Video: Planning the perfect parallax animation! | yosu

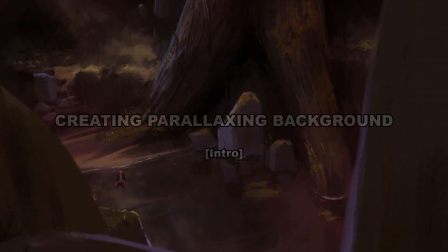Hello, this is a tutorial series on how I made this animation. I will talk about some things that I think are important, and some tips on Clip Studio Paint features that I utilize in this particular project. So the first step in any project is planning.
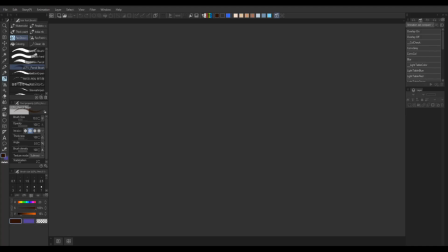In this case, I'm making a vertical pan, which means I will need a long background that will cover for the whole pan.
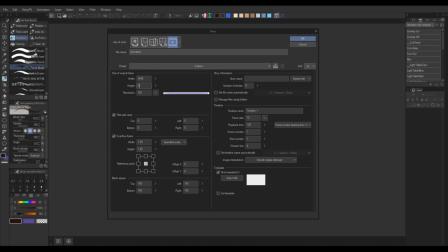Since I want to make a 4K animation, I will need a bigger document size than 4K. I use the overflow frame features to have both a long canvas and 2D camera in the size I want.
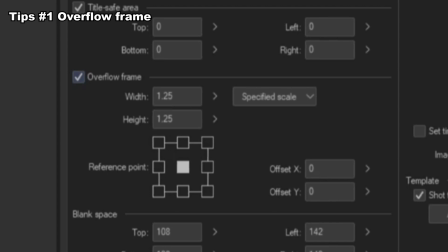You can make your canvas longer by inputting the size manually, but the camera will just use the original aspect ratio and you can't change that.
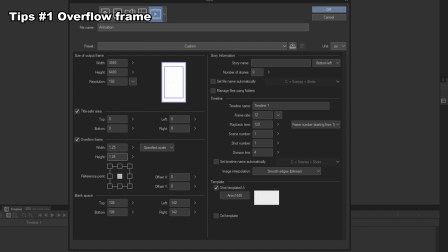But if you use the overflow frame the camera aspect ratio won't be altered So you can have both long canvas and the correct aspect ratio with this
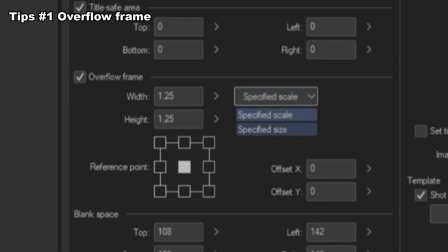You have two options when setting the size for the overflow frame One is specified by scale and the other by size Specifying by size is just
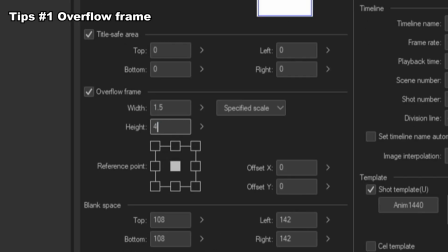inputting the pixel size manually You can use that if you like but in this case I'm going to use the scale You can change this value later if you need a larger canvas I start with a simple sketch which I make very quickly. I will use this sketch to tweak the camera speed until I find the sweet spot.
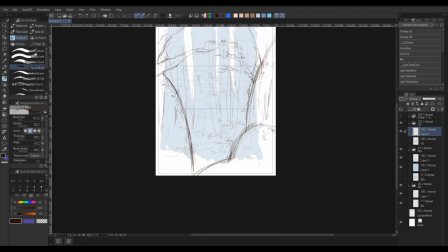Once I finally settled with the speed and the movement,
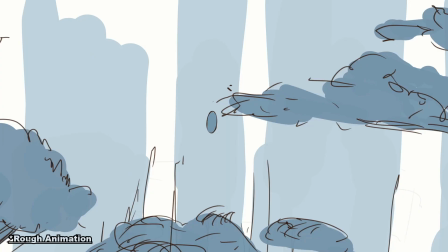I will make this look better by adding depth or rather the illusion of it.
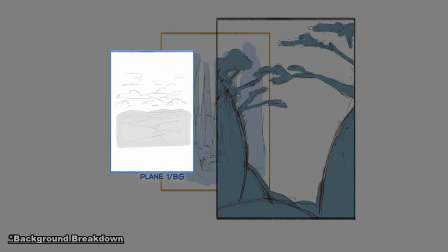For that we just need to have several planes moving at a different speed.
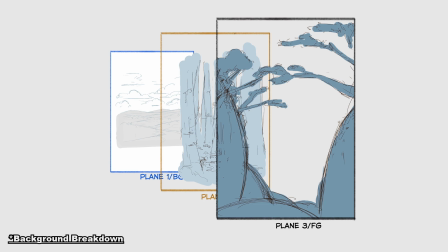This creates an effect we call parallax.
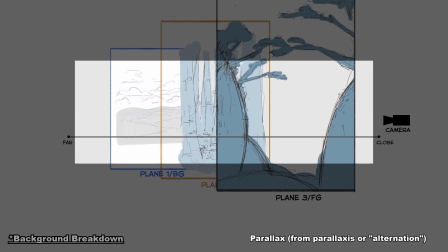What this means is landscapes and structures further away from the camera move slower.
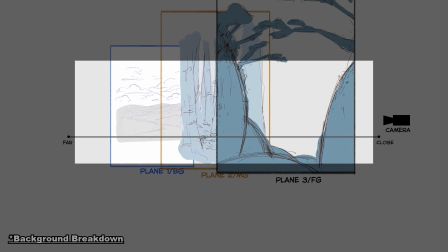For this to feel effective you will need at least three layers on a different planes. The closer the plane is to the camera the longer they need to be as they will move faster.
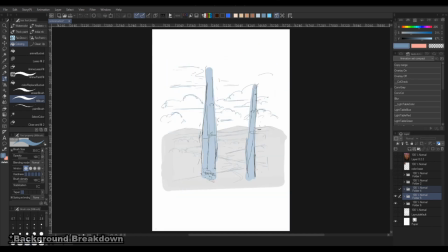In this example I have three planes which then later I separate them even more to enhance the effects.
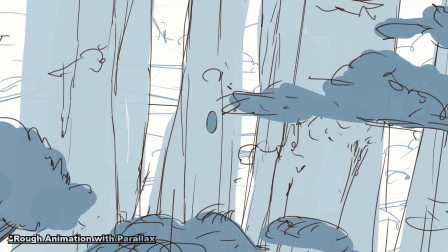I will cover on how you can estimate the length of the plane based on your camera speed in the next video.
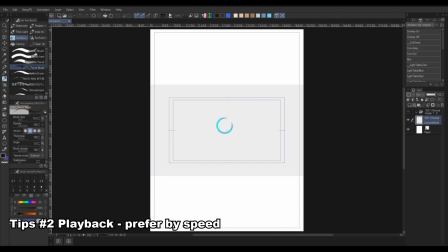If your playback is slow or not moving because of the long canvas,
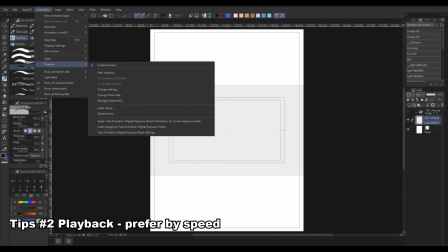you can head over animation playback settings and prefer by speed instead of quality.
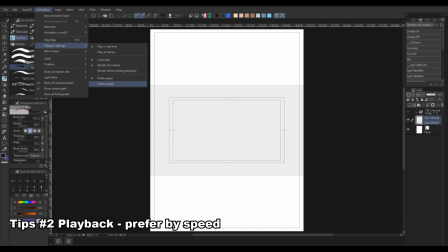You should have a smoother playback now.
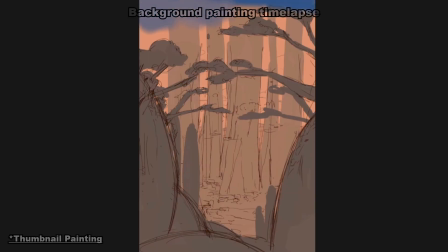Moving on to actually making the backgrounds.
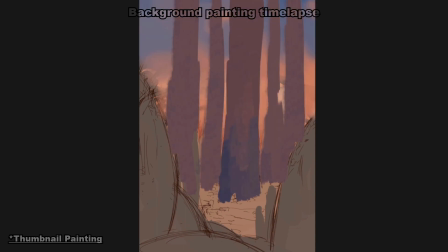I start by creating a color time nails basically serving like a guide for the final painting.
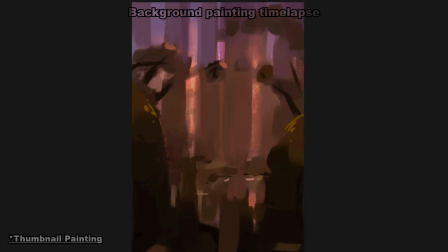I will zoom out so I don't focus on the details and just the mood of the painting.
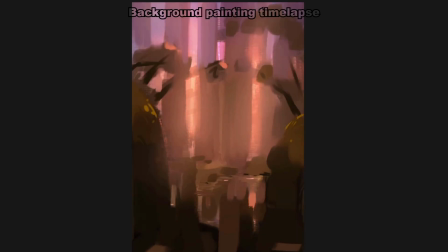Then I will put it on side as a reminder for the rest of the painting.
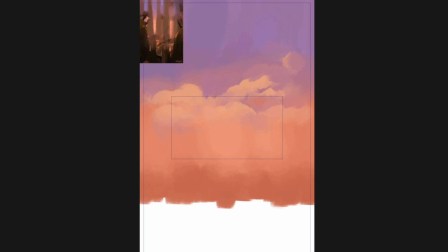As for the final painting you could definitely details every single corner but what I do
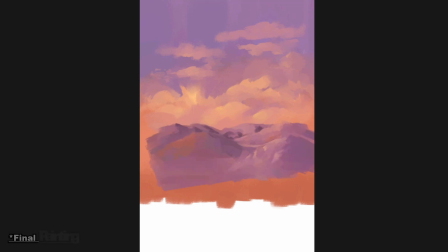is I have less details on planes that viewers won't focus on and even less if the plane is moving fast.
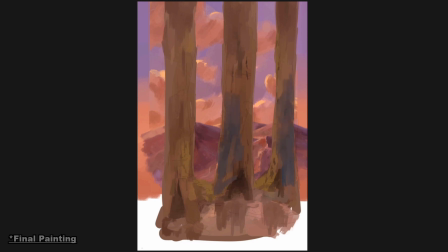You can even add motion blur later to improve the effects.
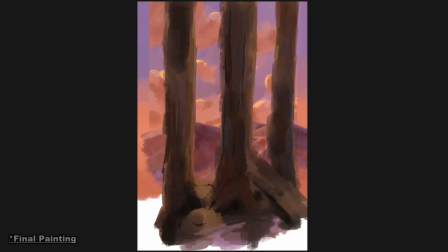On this project the pond area is my focus as this is where my characters is and the camera will stop here for quite a while and for
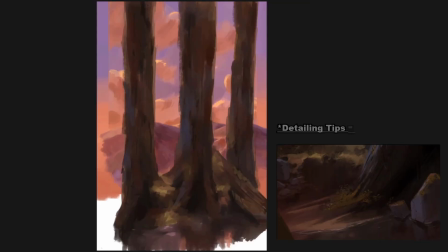the rest of the painting I just leave them pretty much rough i use a lot of lasso tools here for the tiny leaves you can just make a bunch of selection then paint it with the brush i will paint a darker color on the lower part
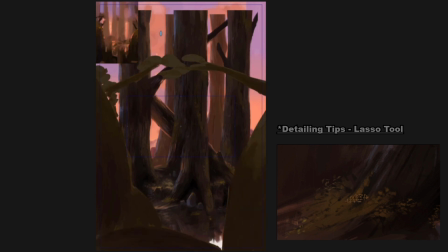to hint as shadows to make it look more three-dimensional and another tools i use is the layer effects in this case i use the border effects to help me make the dangling
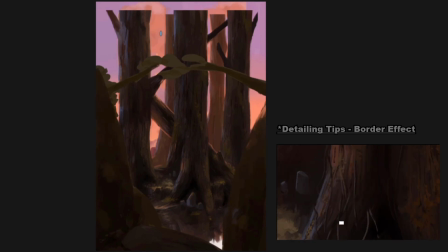roots and once you got bunch of them you can rasterize your layer to apply the layer effects then you can further blend it with the painting.